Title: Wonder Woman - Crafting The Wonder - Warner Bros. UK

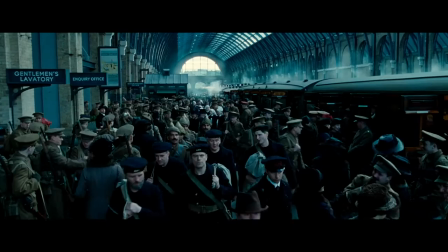The look of the film is one that I really believe in, because I think she deserves grand cinema,
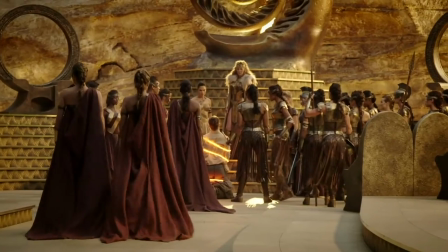like a grand, epic tale of the times, but then we're injecting a lot of pop and modernity modernity into the style,
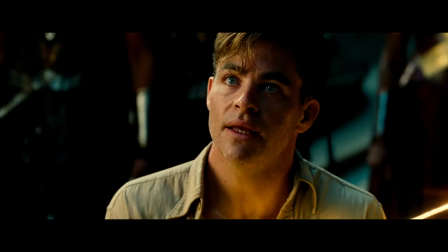to live up to how incredible she is.
It can stop the war. War?
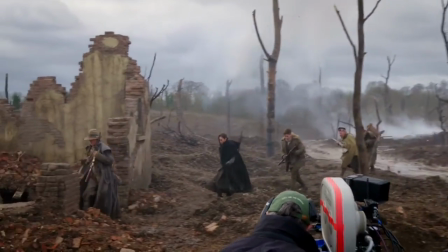What war?
Putting Wonder Woman into World War I is tough from a filmmaker's standpoint because our concept of a superhero,
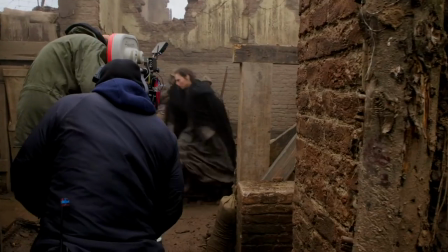I think, is a very modern one. And then suddenly you're putting her into a period film.
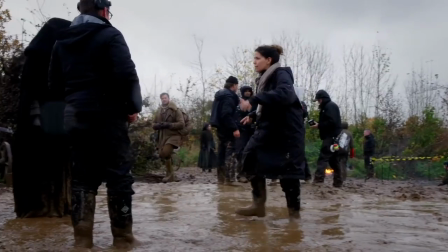And that was our challenge, and really the challenge that Patty presented us with the entire time. So all of us were thinking about that, from the production designer to me to the costumes, to visual effects.
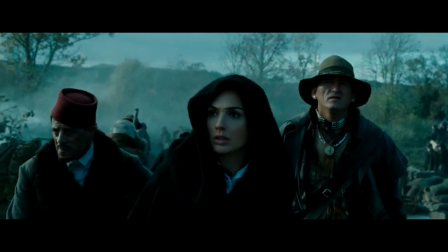She had to be of that time and yet also beyond it.
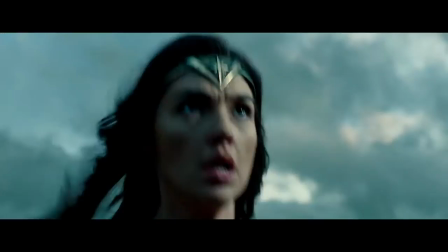And so how can we add modernity to this classic genre?
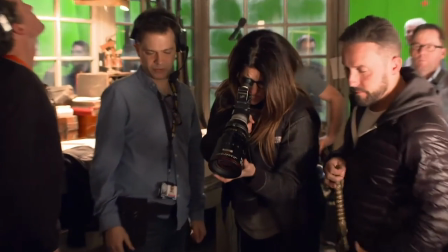The first thing was meeting with each of them and talking about, okay, here is the story that we are hunkering in on telling.
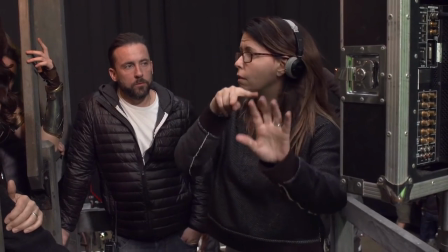Here's the direction, and here is the tone that we're headed towards.
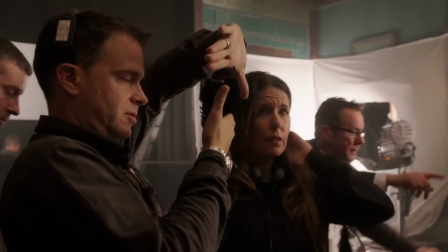A lot of it was color combinations that you wouldn't see necessarily in World War I. More intense,
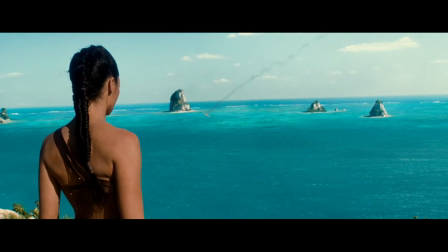more saturated colors than you'd normally see in a period film.
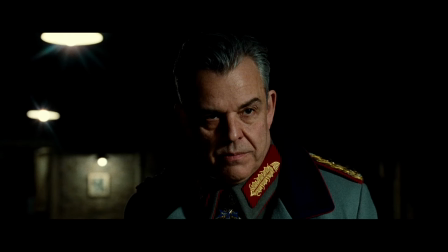We wanted modern contrast, so really rich blacks, and really poppy highlights. But very early on, Patty and I talked about a portrait painter of the time of World War One,
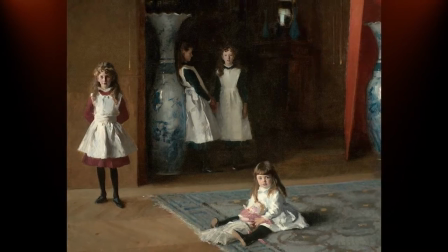John Singer Sargent, and he actually had what we would consider a very modern approach to using light in his portraits.
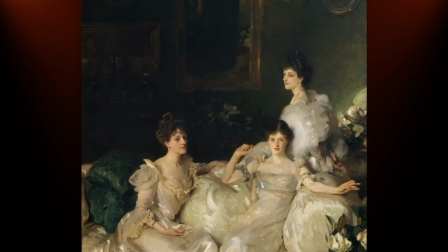And a lot of that was very soft, frontal,
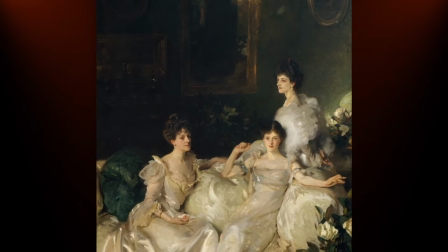three-quarter light that quickly fell into blackness beyond the character. and that painting style sort of dictated a lot of how I approached lighting the faces. And John Singer Sargent had such a deep body of work of that period.
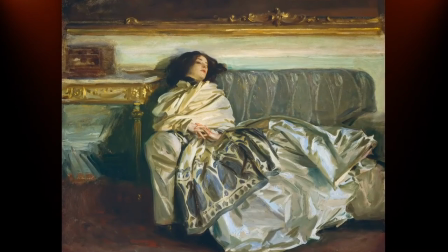Beautiful paintings that we could turn to for the color palette that people were wearing then, black and brown and gray and blue and white.
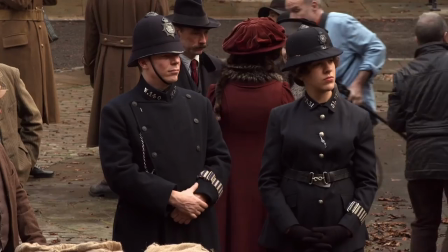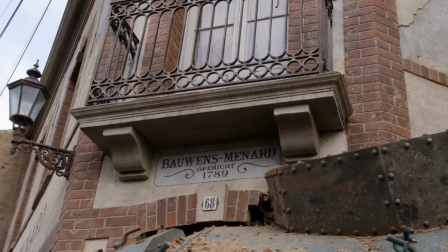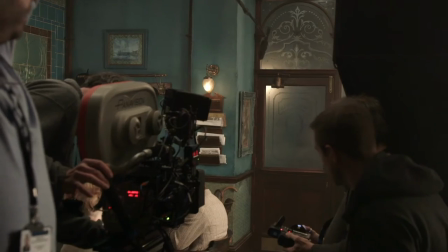Action!
I really have not been on anything that has had quite the insane
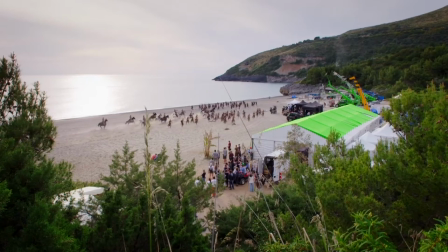breadth and depth of craftsmanship as this.
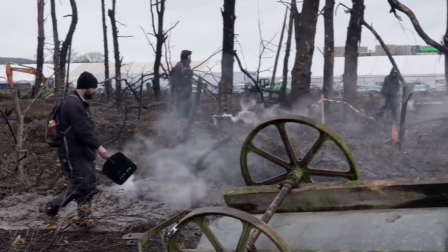We were doing one scene out in No Man's Land, and there's smoke at all times out there.
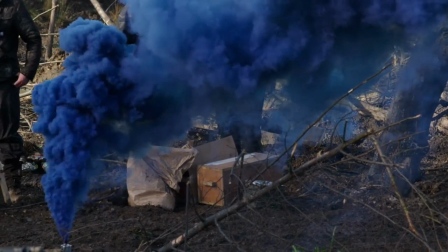And at one point there, I saw blue smoke. And I turned to Patty, and I said, well, does the blue smoke have any reference to anything in reality?
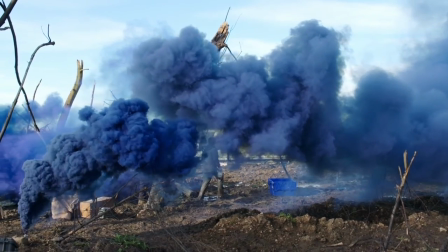She said, no, we chose the color of what the smoke would look like because it was going to read a different
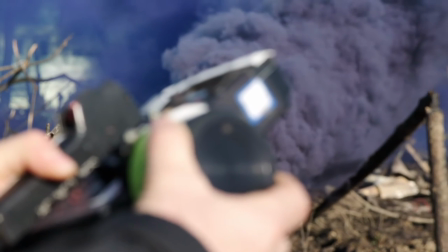way on film and also interact with everybody's costumes in a certain way that I just liked, which I thought was extraordinary.
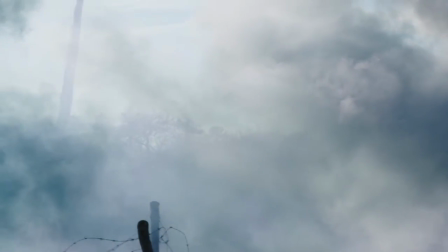You know, that's a potentially very small detail that many people would kind of brush aside that Patty is investing time and energy thinking about.
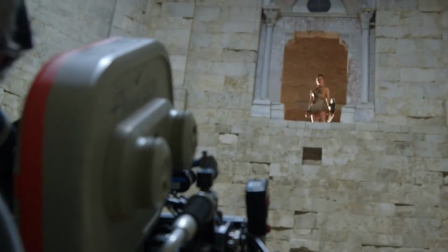I had the driving attachment to it in the first place to help guide me in trying to do the movie that I would have wanted to see.
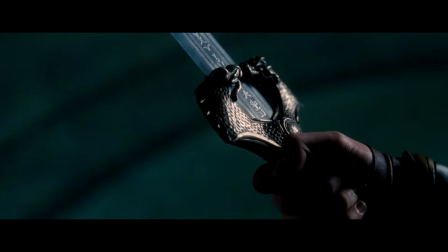And so that's the formula I was always working on. Does this feel like Wonder Woman? Is this a beautiful movie?
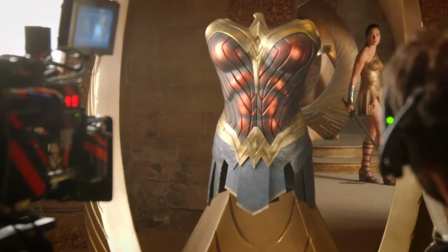Are we aiming as high as we can possibly aim?